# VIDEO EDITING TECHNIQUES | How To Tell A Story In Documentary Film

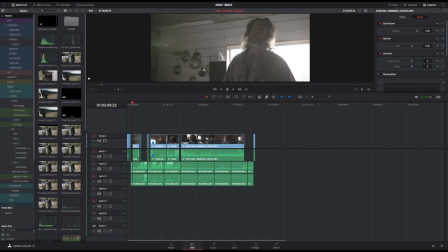(6:52)
to window oh there we go okay so when we talk about scenes we have this canoe scene here which
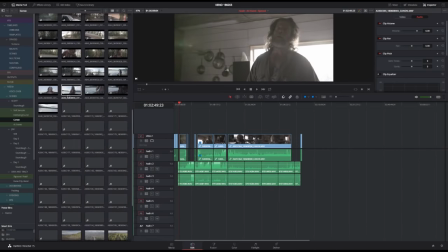(7:07)
basically it's it's just like you could see this as like just a regular scene where like we
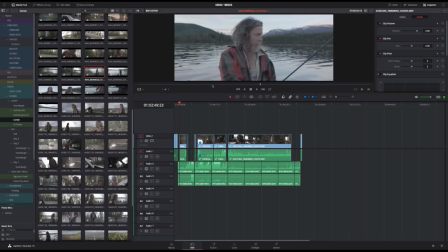(7:14)
shot this we we went out we started shooting him going with this canoe it's just a scene with a guy that's going out canoeing but that's not really the intent here the intent is like to have this whole scene to show him
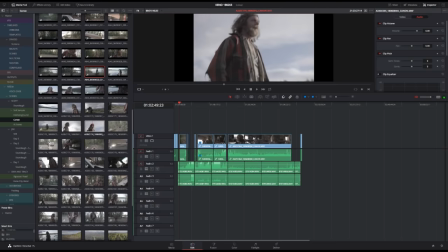(7:33)
going out in in nature to in a cinematic way capture the
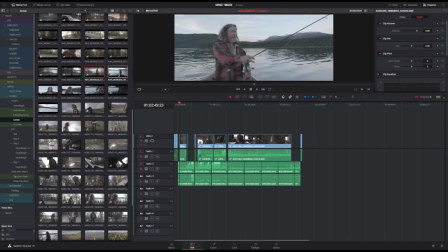(7:39)
environmental conflict that is here where you have like water is polluted so the water in
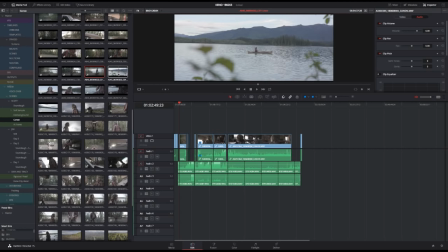(7:45)
Kino City has arsenic in it by having this scene take place there you have a natural way of kind of showing stuff in a cinematic way to kind of capture that conflict without having to like show it through interviews that's
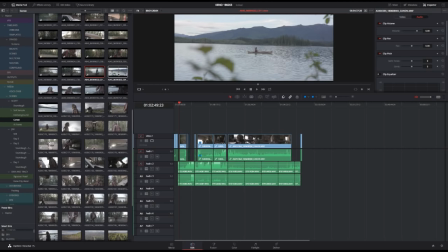(8:01)
the reasoning why like this scene was shot so I always knew that that was why we were going to the place to ride a canoe or to capture that like i would be happy anything that we got
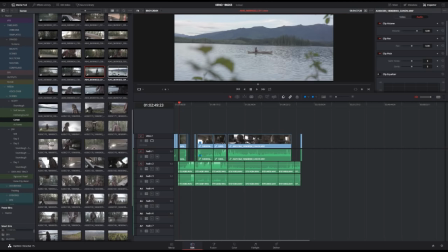(8:14)
in nature where we have like this this conflict it just so happened that he was riding a canoe and that was what he did and he was fishing so in a way it just made perfect sense story-wise but then when you shoot it you might not look at it that
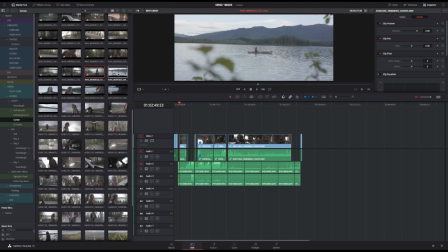(8:30)
way where you just shoot the canoe in the water because that's going to be pretty boring to to kind of watch so the way we kind of structure the whole sequence is is basically just like the whole scenario we start filming from leaving his house all the way there we walk out because there's a nice place outside we try also to think about like how do we mix up scenes so maybe we can get like a thinking scene here that we can used somewhere but we don't really know where but we know that we need him in nature to be able to tell the story of the conflict that is like inherent in this place that we're filming so then we shoot this whole scenario of him going there like packing up his canoe on his roof of his car and then going out and paddling and then we do like an impromptu interview in the canoe but mainly it's just about capturing like a fly-on-the-wall aesthetics of that sequence and then another scene that I'm gonna start looking at and editing today I thought is at his home which is a good example of the same thing where like we
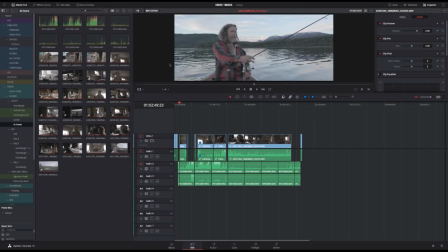(9:40)
went out and we started filming him at his home thinking that like
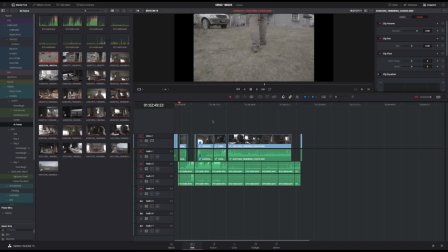(9:45)
okay this will be pretty much him being at his home we want to show
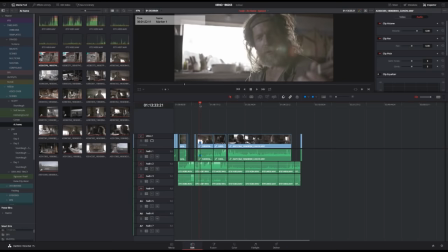(9:50)
him as a character and and all that and he's playing his guitar and
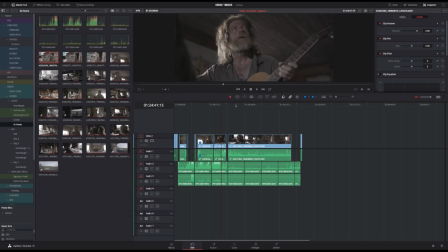(9:55)
and it's just like an introduction to him as a character but now when like we were going and leaving there we understood that like he's actually maybe about to move and that's also something that's part of the whole conflict in the whole town that we're filming the conflict is all about like him actually being there in his place having to maybe have to move because he's being bullied so by being there and being in his home you can start to show like him being there and then later on catch up with him having to move having to build this scenario up so you don't think about it in like okay now i'm in his home it's nice it looks really pretty let's just shoot something with him that's not how i'm thinking of it i'm always thinking in like okay so this scene is about him and it's about him being in his home and this is his safe space